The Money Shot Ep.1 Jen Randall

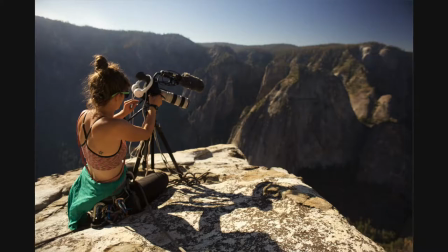(0:16)
Hi there, I'm Jen Randall. I'm a documentary slash adventure filmmaker.
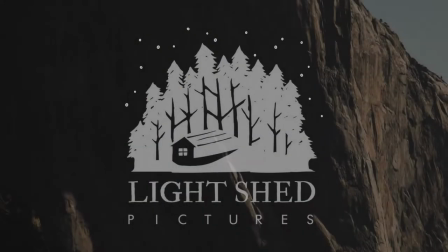(0:22)
I run a production company called Lightshed Pictures.
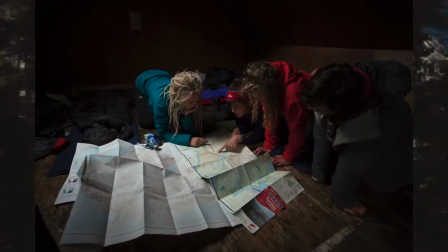(0:25)
We specialize in short and long-form documentaries that really explore identity and landscape. That's what I'm really interested in getting my teeth into. So today I'm talking about my film, my most recent film, Psycho Vertical,
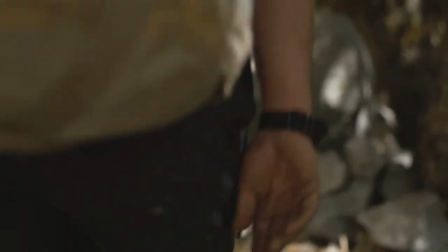(0:43)
which I adapted from Andy Kirkpatrick's award-winning autobiography.
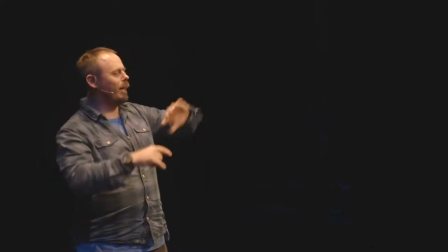(0:49)
Andy Kirkpatrick is a very outspoken, quite often controversial climber and alpinist,
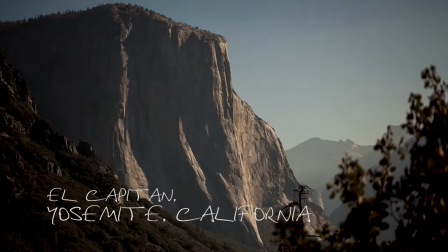(0:57)
best known for doing very long, very dangerous routes on El Capitan and on lots of big scary mountains.
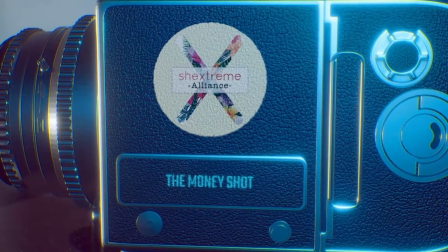(1:05)
I'm going to be talking about the final shot in the film as my money shot and I chose it
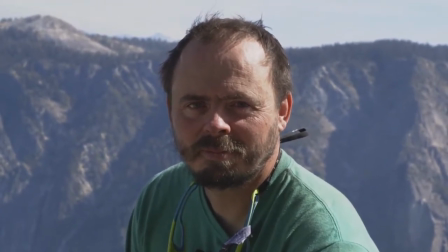(1:11)
because although it's very very simple really,
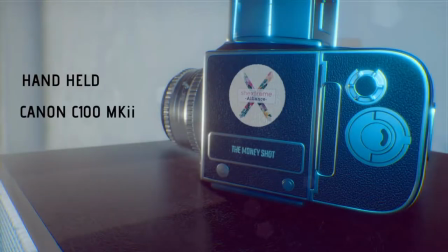(1:15)
I shot it hand held with a Canon C100 Mark II with an old 50mm prime lens on it, my favourite lens, it was my grandad's lens.
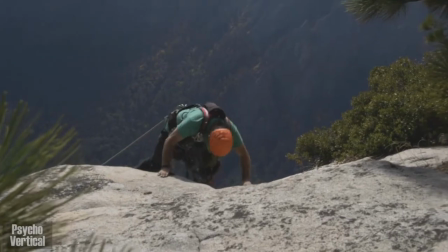(1:26)
I shot this very shortly after Andy topped out on the wall after 18 days of climbing
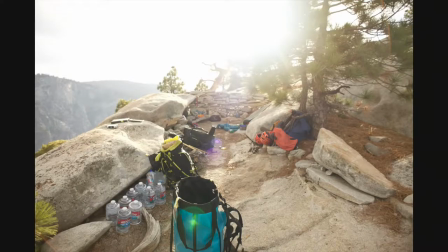(1:35)
by himself and our crew had also been bivvying at the top of El Cap for five days shooting him climb the upper section of the wall.
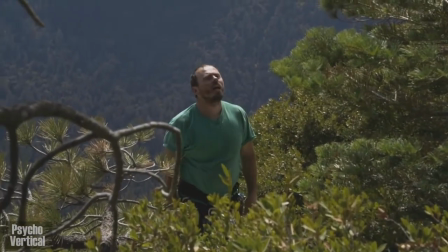(1:44)
So tensions were a little high because energy levels were very low
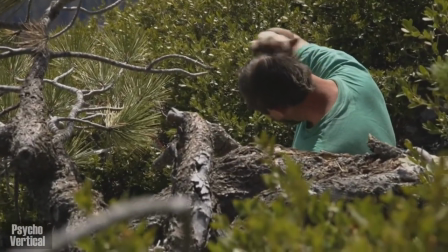(1:48)
and it was stressful shooting
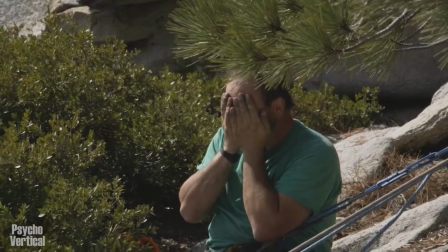(1:53)
the top out of the wall because I knew it was one of those cases where you know it's such an important sequence that you're filming
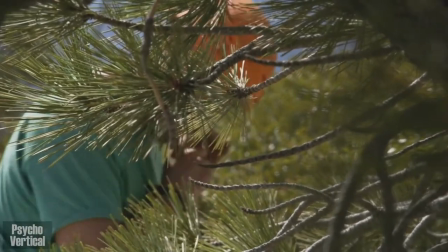(2:03)
but because we're going for documentary style and authenticity and all that it was
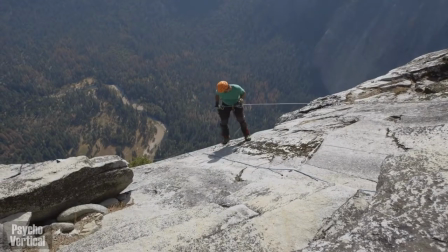(2:08)
completely unrehearsed we could only really guess a sort of rough area where he was gonna pop up
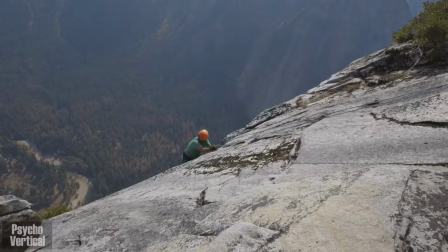(2:13)
from his route so we had to respond really quickly to where he was going and
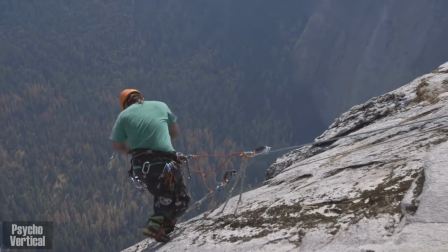(2:21)
try and keep this vision that I had in our minds as well and I didn't plan
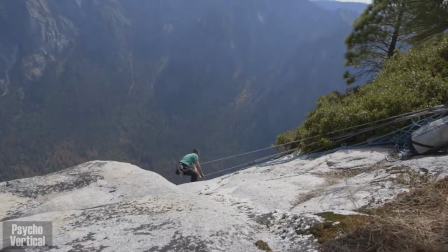(2:29)
this specific shot but as he was sitting there with his bags at the
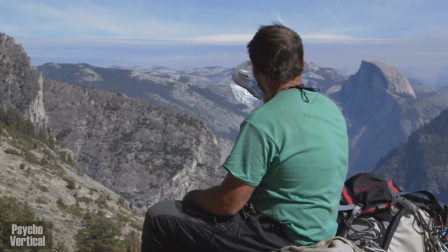(2:34)
very end I really felt I had to grab it just felt important one
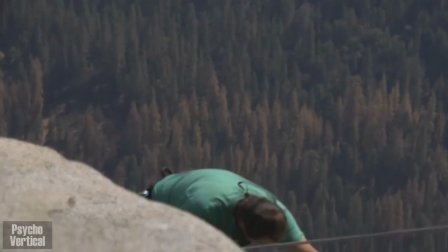(2:38)
of those things that all of a sudden you're like oh I need this and so I
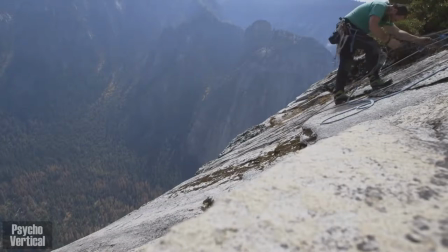(2:43)
really I love I love this shot because Andy is totally
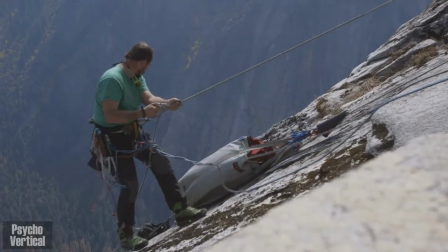(2:49)
disarmed of his words and jokes and if you ever meet him or if you watch the film you'll see that he talks a lot,
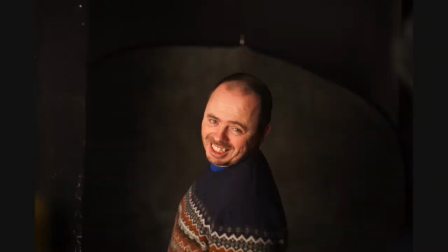(2:57)
talks fast, cracks a lot of jokes and just keeps people kind of guessing not sure what he's gonna say next so here he's not talking he hasn't got his armor.
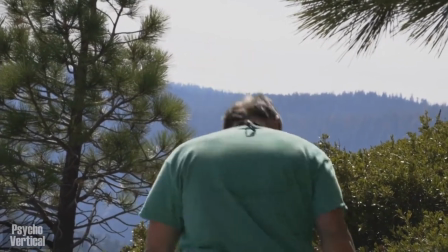(3:06)
You can see he's pretty uncomfortable he's fidgeting and I know that he hates it when I shoot him this way so I tried several
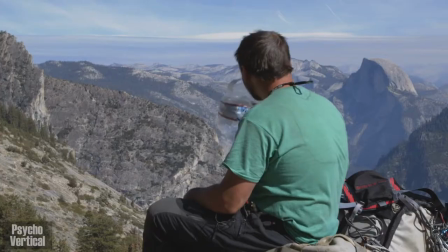(3:13)
shots like this with him before and he was always like oh you know never wanted to do it but he always did he was a great sport and I'm
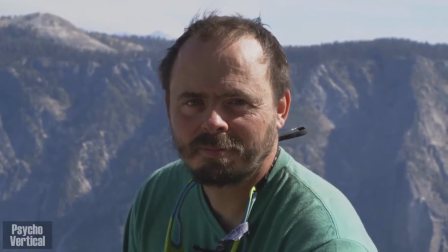(3:20)
talking to him from behind the camera you know saying just look right into the lens blah blah blah to keep his eyes fixed on the lens keep that gaze going for as
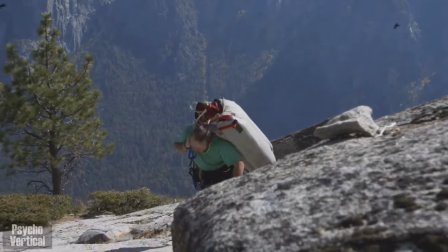(3:28)
long as we could so he's vulnerable and he's defenseless but I think there's something challenging in how he's looking at the
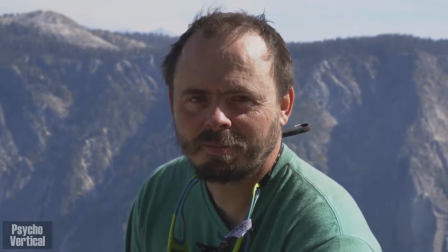(3:36)
camera and looking at us I especially think his smile at
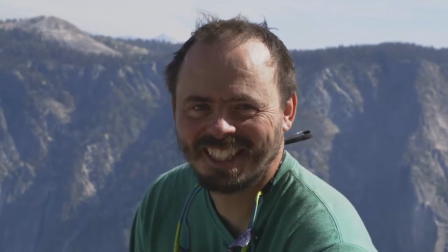(3:42)
the very very end of the film just as the music kicks in and his glance to someone off camera puts the truth of everything he said in the whole film into question that you know we've spent an hour in this film laying his soul bare and talking about his mistakes and you know his triumphs and his reasons for doing what he does and then I just feel like that little smile is like,
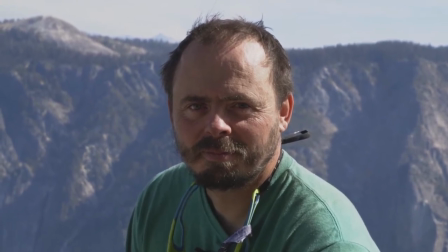(4:06)
maybe that's all crap. Ha, joke's on you.